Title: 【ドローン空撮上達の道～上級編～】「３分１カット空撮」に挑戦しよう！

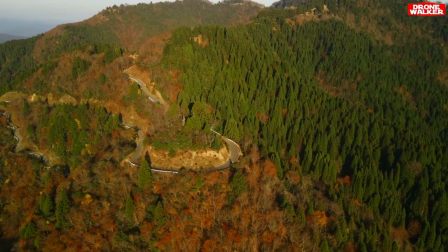3:54 はい、ちょっとね皆さんに謝らなきゃいけないことがあって
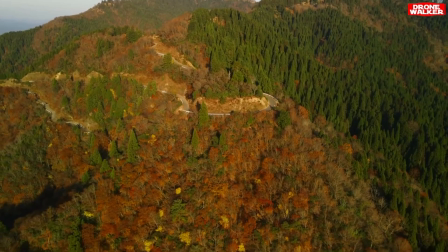3:56 こちらの動画ですね、実は逆再生しておりますこれ後ろ向きにドローンが動いてるんですけれども
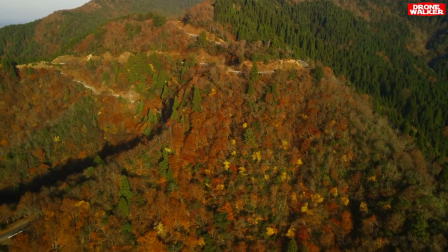4:04 この向きでドローンを操縦していたわけではなくてちょっとね一旦正常な編集に戻します
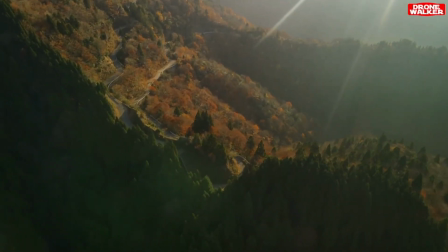4:12 はいこちらが逆再生したというか元に戻した映像になるんですけれども
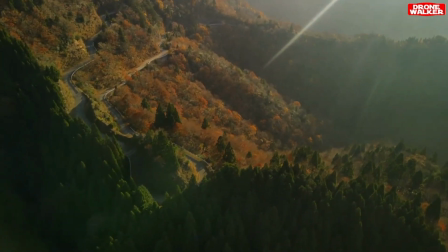4:17 本来ですね前進しながらこう入っていくっていう形が実は正常なスタイルでした
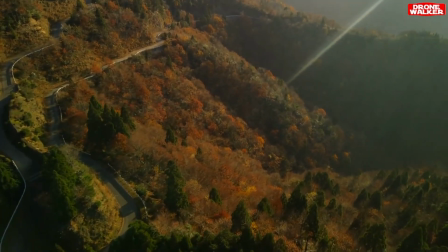4:22 これなんで逆再生したかというと逆再生した方がすごそうに見えるっていうところもあるんですけれども
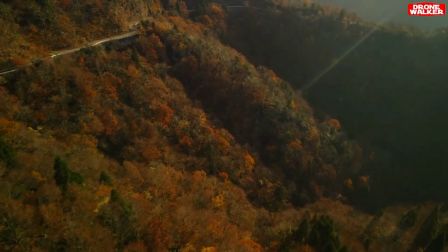4:27 お牛峠ですねこれ2本目の動画なので最初もこのカット使ってたので
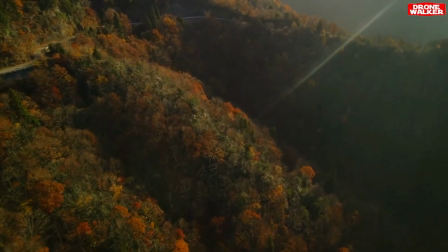4:32 同じカットからスタートするのはどうかなというところで逆サイトさせていただきました実際に解説していくんですけれども
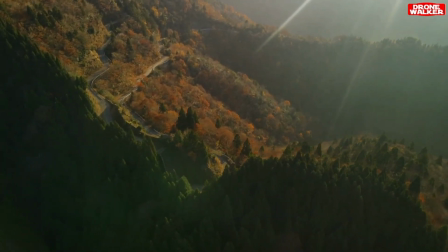4:41 まずスタートの構図なんですけれども峠全体にですねいい感じで朝日が差し込んでいるのでここからスタートというところになります
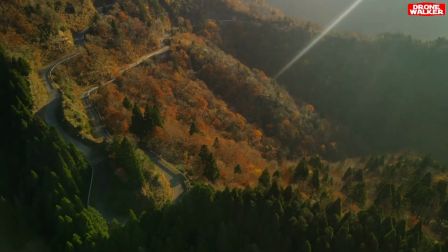4:47 左側が峠があって右側からいい感じに光が差し込んでいるので
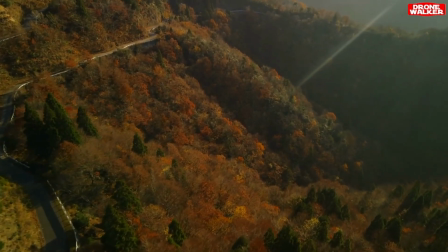4:52 その行為をですねいい感じに撮影しようという感じで斜めにドローンが入ってくるというところですね
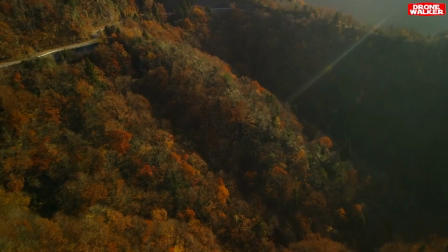4:57 ここからちょっと接近しつつ赤い紅葉をしっかり見せていくっていうところ
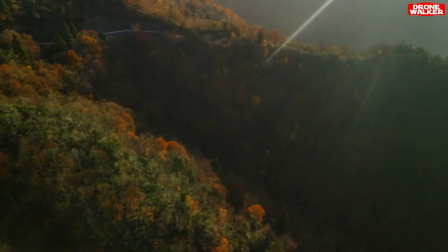5:02 ここからですねこの峠が道なりに続いていくのでその道なりに進んでいくっていうところですね意識しております
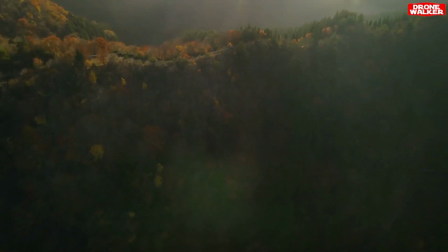5:10 この時にですねドローンはやっぱり高度から高いところが撮影できるんですけれども
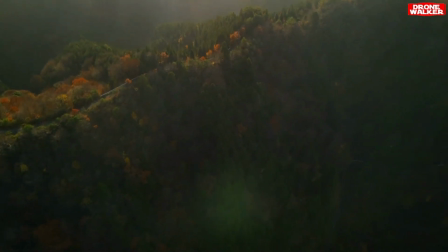5:15 ちょっとねこの峠沿いを接近しながら撮影していこうというところで
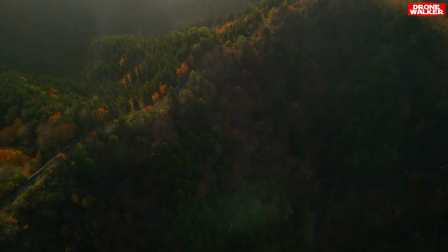5:20 俯瞰構図気味にですね対角線高度をちょっと意識しながら
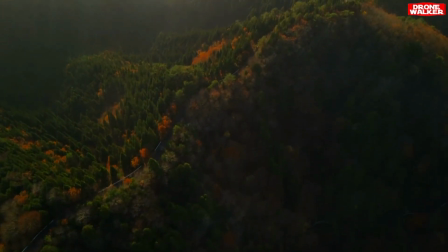5:24 この道なりに進んでいこうって決めましたいい感じで立体感というかですね
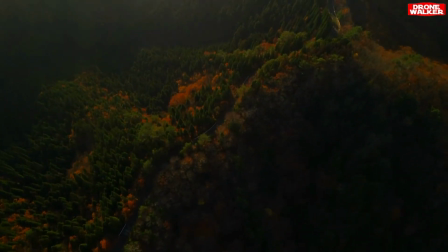5:29 ちょっとカラーブレーディングしているんですけれどもこの道の部分とこの奥に深い谷見というかですね
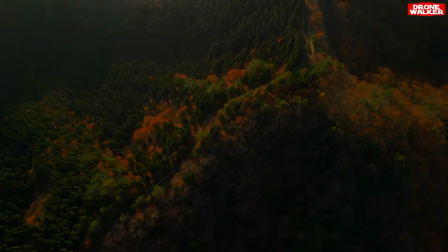5:35 山間になっているのでこの深い部分を見せたいなというところですね
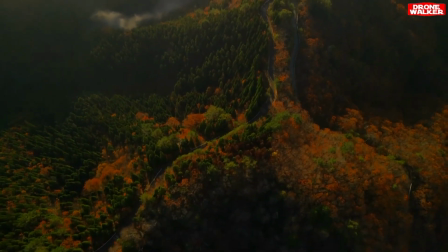5:39 本当はもうちょっと明るいんですけれどもちょっと動画編集の色編集で暗くしている感じはありますね
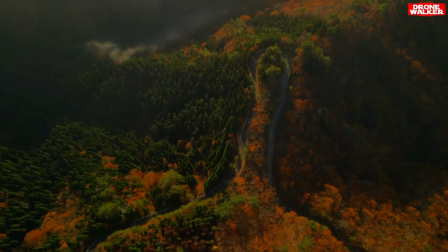5:45 ここもちょうど対角線構図になっていてこの今先端の部分ですね
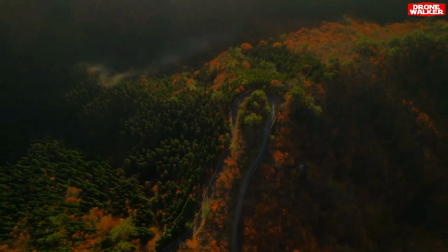5:50 道路の取り返し部分になるんですけれどもここでぐるっと戻そうと思いました
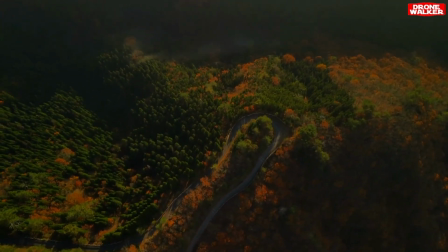5:55 完全に俯瞰にカメラをですねジンバルを下に滑らかに向けつつ
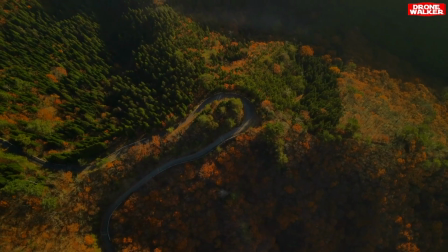6:01 ここでまた戻っていきたいなという感じなので急に戻ると動きが雑になってしまうので
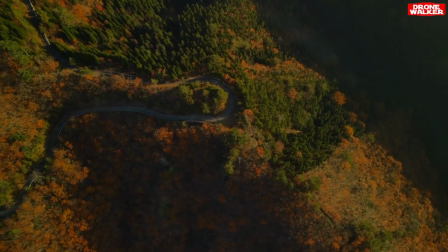6:06 なだらかにドローンを旋回させているという形になりますちょっと一瞬に動きが雑になったんですけれどもなかなかここは難しいところですね
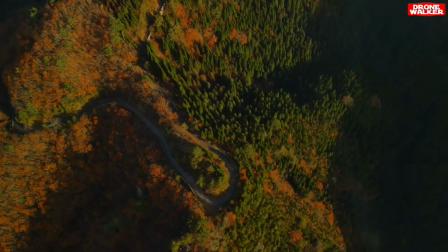6:14 向きを変えて今まで来た方向から戻っていくというところをですね変えるところが特にワンカット空撮で難しいところですね
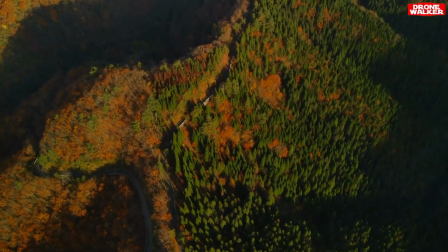6:21 ここから戻りつつ構図もですねできるだけ崩さないように
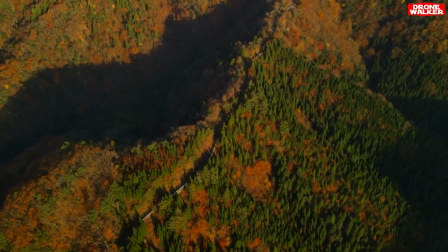6:25 この道路と紅葉が主役なのでどうしたら魅力的に撮影できるのかっていうのをですね
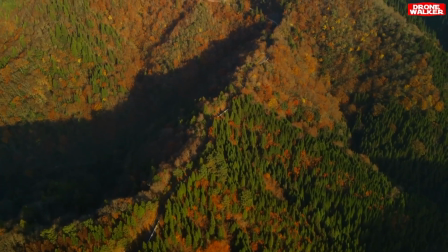6:31 意識しながら また道を戻ってくるという形になります
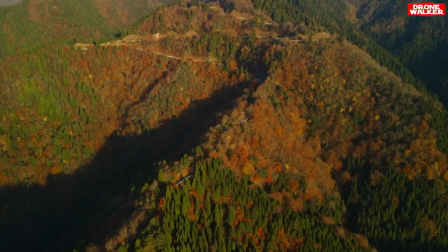6:35 でまたカメラのジンバルをですねちょっとずつ上に向けていって この峠全体をまた見せてあげたいなというところですね
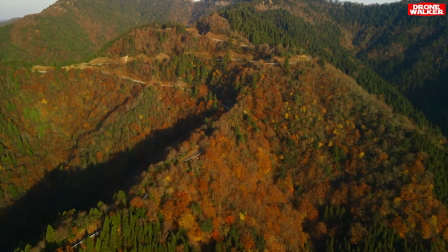6:43 でだいぶですね光が差し込んでいるので向きを変えるとですね さっきまで割と朝日が差し込んで暗いイメージだったんですけれども
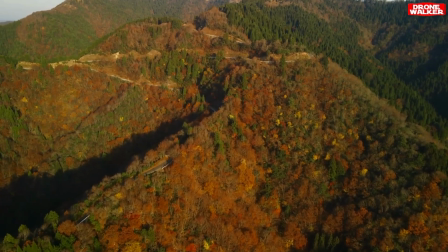6:49 実はもう結構明るいよっていうところですねここからじわーっと戻ってくるっていう形になります
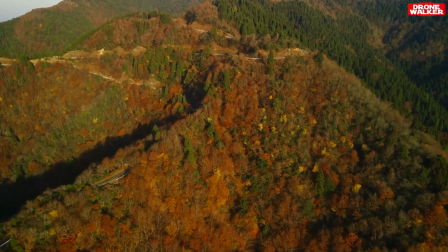6:55 ここから旋回して冒頭のシーンに戻るんですけれども
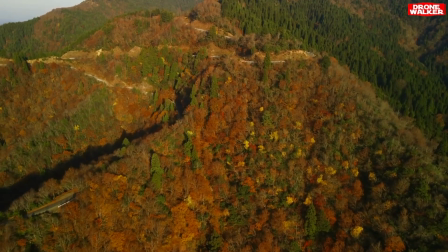6:59 また最後のこの峠全体ここの道のりがやっぱりすごく壮大で優雅でかっこよくて
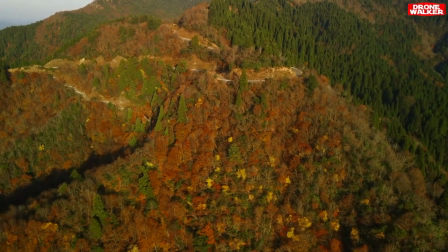7:05 ここは有名な紅葉の写真撮影スポットなんですけれども
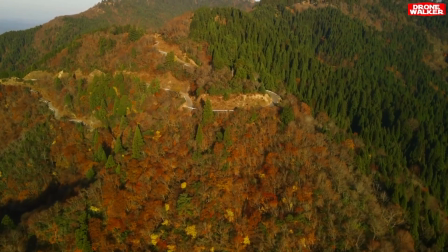7:09 有名な構図に戻していくっていうところですねドローンでもその構図を再現しようという形で
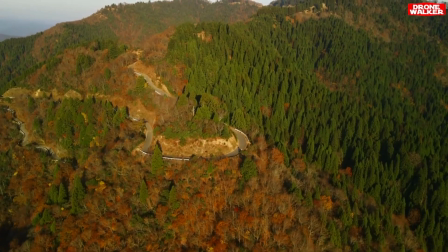7:14 最後はここでこっちにちょっとくるっとした道路があるんですけれども
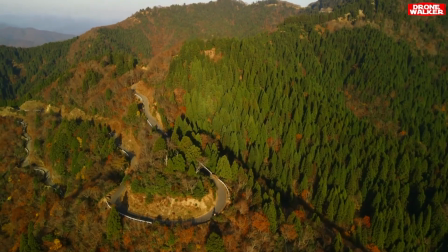7:18 このくるっとした道路をですね、なだらかにラダーしていくようなイメージで戻ってきているというところですね。
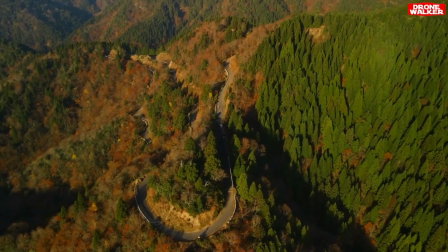7:24 このままだとちょっとカメラアングルが下のままになっているので、ここの道路をちょっと見せるためにカメラアングルを下に向けつつ、
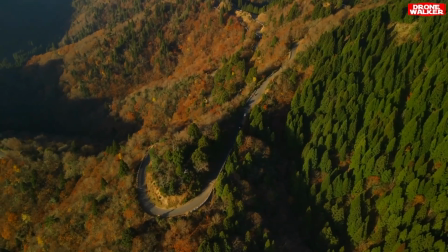7:32 またですね、一通りこの道路に沿ってなだらかに動いた後は、
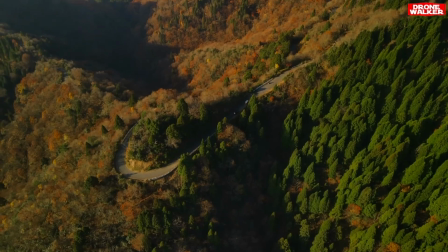7:37 またカメラアングルを上に向けてくるということですね。次意識していくと思います。ここからじわーっとですね、戻していくという感じですね。
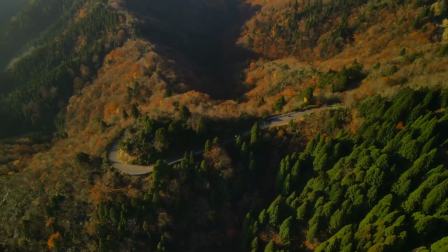7:45 ちょっとねさっきと逆パターンでテロップ出ちゃいましたけれども
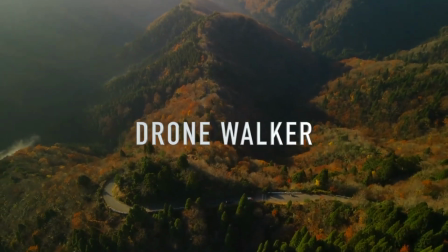7:49 はい最後はこの峠から壮大に続くこの道と雲海が現れるという形になります